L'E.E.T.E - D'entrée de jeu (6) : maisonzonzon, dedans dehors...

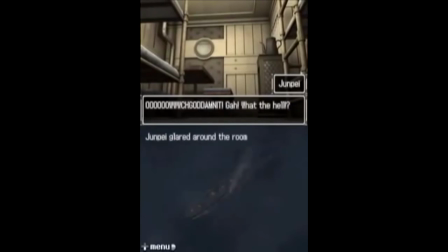Brume, bateau, explosion, chute du lit, douleur générale d'un corps détaillé, vue subjective, cataclysme évoqué, mal au ventre, porte, bloqueur à point rouge vitre qui casse, haut qui monte, énigme, stress puis miroir,
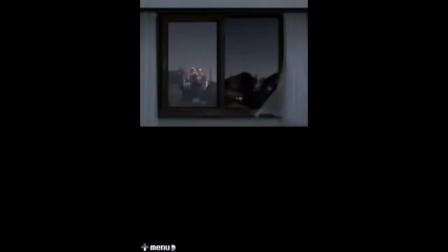flashback dans la chambre du héros avec fenêtre à la taille de l'écran et un homme masqué dans un miroir,
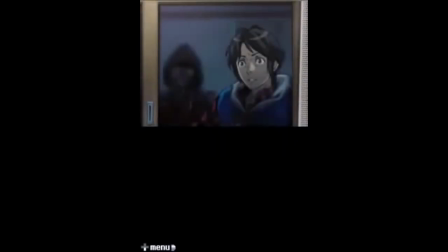le réel ici c'est la chambre, celle du joueur ou de son double vois ça comme un privilège, tu as été choisi,
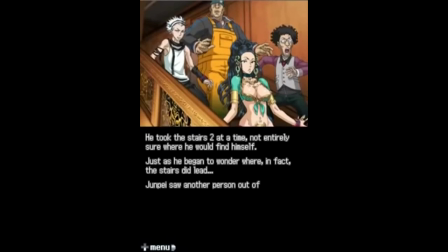on ouvre la porte, traverse un couloir d'eau et on arrive au monde avec plein de gens penchés sur nous et une femme qui nous parle en premier Au-delà de
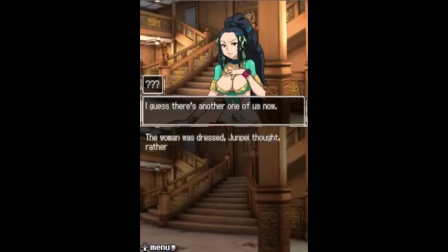l'aspect naissance, c'est le confinement et le stress qui dominent l'atmosphère et font la situation. Comme pour Silent Hill Petey, Alison Road, appartement 666,
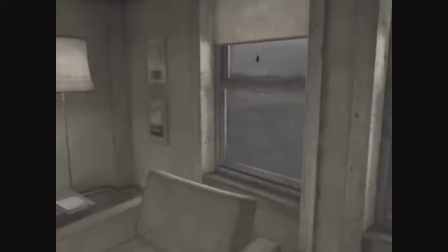Silent Hill 4 The Room, prison symbolique que la ville de Silent Hill incarne déjà et que l'appartement redouble.
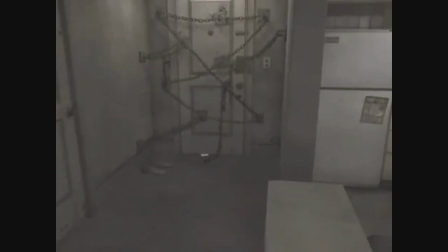La maison terreur ou lieu du drame m'intéresse aussi comme objet politique.
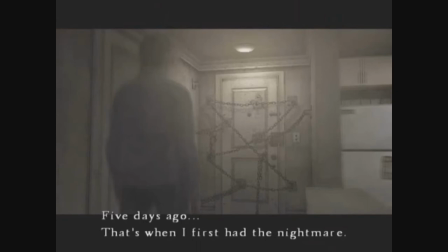Dans un cadre sécuritaire et bourgeois, la vie individuelle se recentre sur la maison et le matériel par opposition à une culture de la vie de rue qu'on laisse au moins fortunée. C'est l'idée raccourcie que les gens friqués restent chez eux dans leur lot de peur et sectarisme, qu'on vit chacun isolé chez soi, abreuvé d'informations urbaines monolithiques, mais que la réalité locale nous échappe toujours plus.
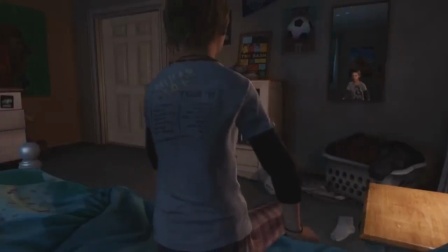Pour grossir l'idée, si la maison est confort bourgeois, rue et monde sont aventures, lieu d'expression,
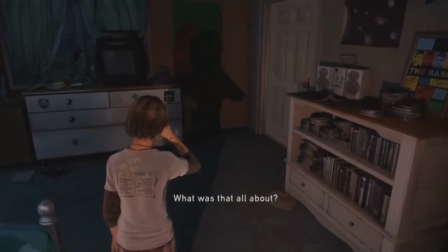action, manifestation, etc., le jeu vidéo suit un peu cette vision, d'autant que la maison confortable,
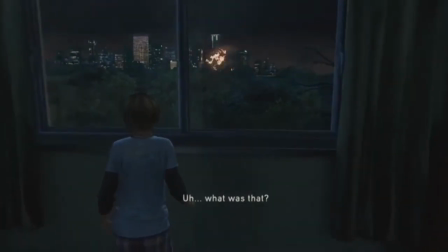repli matérialiste bourgeois, n'est plus un lieu sûr, mais qu'on veut en sortir,
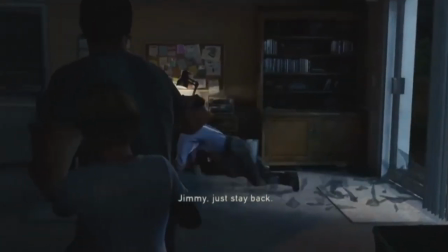retrouver les autres, le monde, plutôt que se perdre dans le foyer ventral autodestructeur d'un Silent Hill Pity. La maison hantée bouscule pour moi une norme sociale,
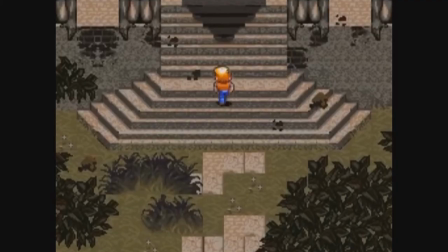inverse du cinéma complaisant centré sur une aristocratie aux amours difficiles par exemple, et donc en jeux vidéo comme ailleurs, elle a au moins ça de vertueux.
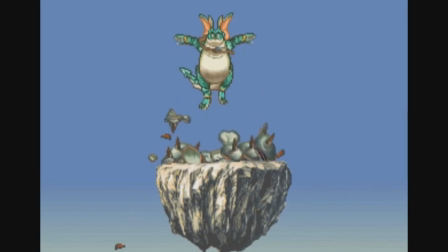Revenons au confinement. Côté oeufs, il y a Nanatsu Kaze, départ enfermé plus relax que dans 999.
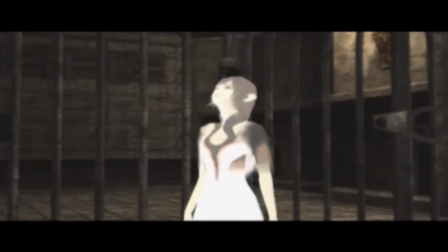Pour l'ouverture en cage, il y a Haunting Ground, Ico, Panjadragun Horta, Killer Escape ou Tormentum.
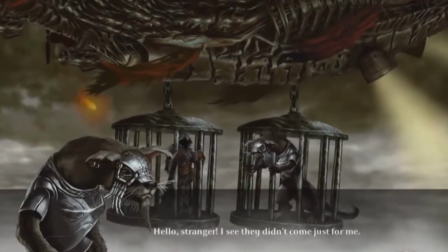Noir originel puis animal qui dit « Ils sont venus chez moi et m'ont enfermé » Le jeu s'invite et capture son joueur Le personnage enfermé
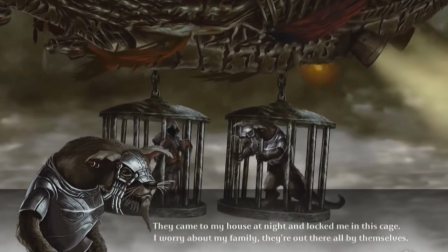peut être le joueur qu'on libère dans ce nouvel espace virtuel Sass vers le jeu Espace détendu avant l'action réflexe Prise en main en douceur
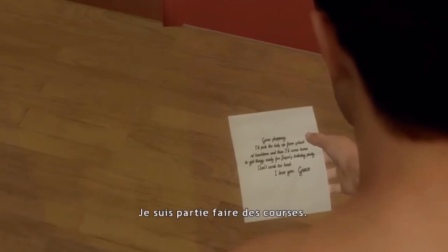et tutoriel l'air de rien Miroir de la chambre du joueur Illustration de l'esprit du joueur ou simple itération de l'écran peut-être En
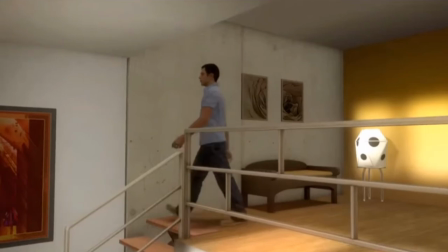tout cas ça fait autant son effet que la traversée de miroirs alicéens en début de jeu Écran devenu frontière Et bien sûr,
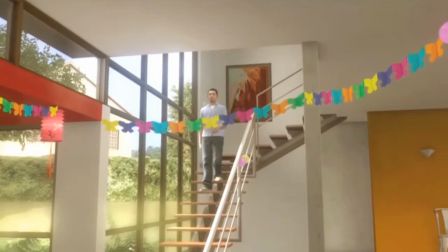ça crée contraste, mouvement, sentiment de liberté.
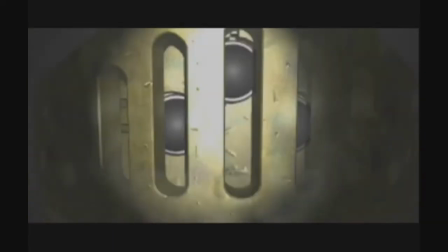Côté boîte dont on s'extirpe, il y a aussi par exemple Elemental Gimmick Gear, Zelda Breath of the Wild ou Pamela qu'on a déjà vu.
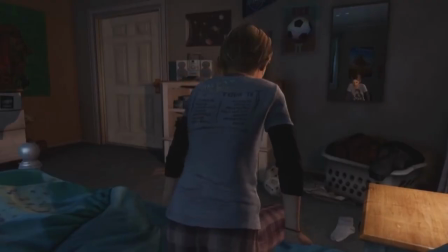Effet natal appuyé comme dans Fallout 4, Lighthouse et leur bébé. L'enfant, premier personnage jouable de The Last of Us, jusqu'à ce qu'on sorte, parce que l'action s'emballe.
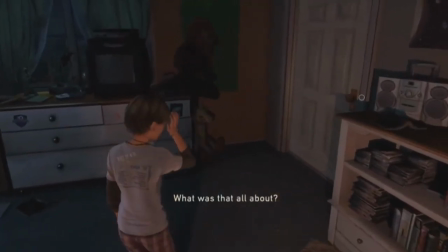Ou absence d'enfant dans Heavy Rain en fil conducteur.
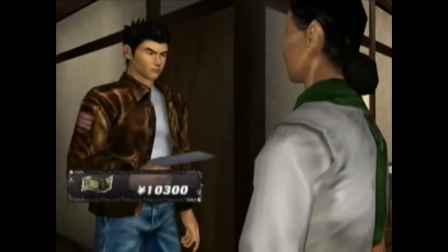Bref, comme on l'a vu, la maison c'est aussi la famille, en creux ou en plein. avec notamment de l'argent de poche en début de jeu,
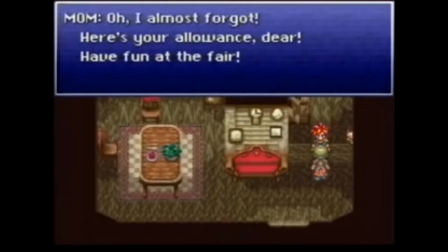qui génère de la familiarité et qui est utile pour commencer.
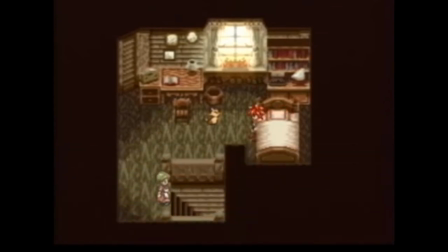La maison de RPG esquisse sans doute souvent la famille aimante, chaleureuse, parce que c'est à mon sens un des enjeux du genre.
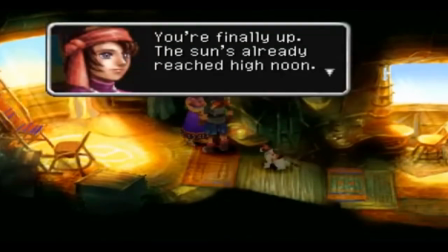Le jeu et l'équipe deviennent une sorte de famille parallèle idéale que les animaux de compagnie abordés auparavant renforcent.
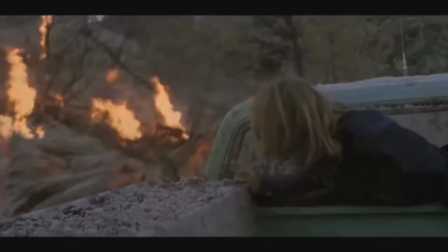Clichés et tabous de cinéma américain où l'animal domestique opère un peu comme ciment familial, symbole d'unité auquel on ne touche pas.
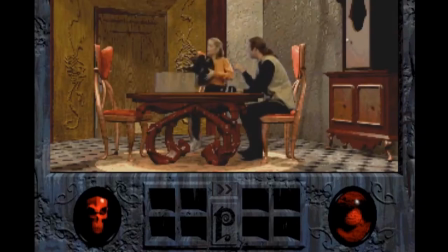Le film catastrophe ou d'horreur qui n'épargne pas l'animal domestique est vite transgressif.
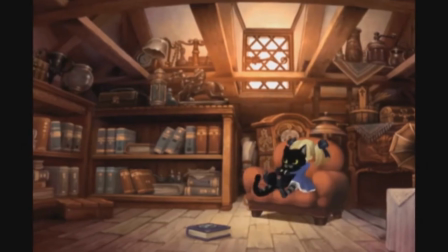Et comme c'est une famille, certains jeux nous disent adieu pour limiter le déchirement final,
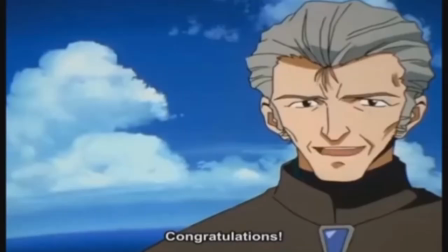façon feuilleton animé dramatique avec Nadia, Évangélion, Escaflone.
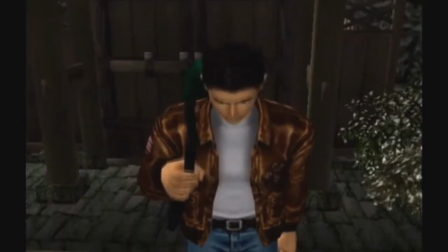Maison familiale en prologue et Adieu aux amis en épilogue vont très bien ensemble, dans Shenmue ou Legaia 2 Duel Saga par exemple.
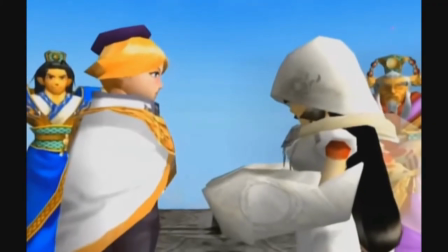Fête d'adieu, mariage, passage en revue de l'avenir des personnages.
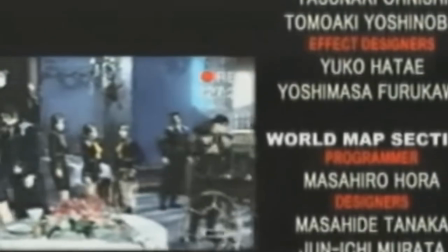Tout cela sert de synthèse à l'aventure et clôture le jeu en douceur. Pour revenir concrètement à la prison, je vais maintenant parler de Torico.
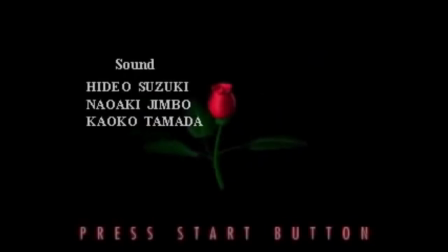Attention, Madeleine est spoil pour un jeu limité d'interaction mais sentimental, comme Tetris ou Ico pour Frédéric Rennal.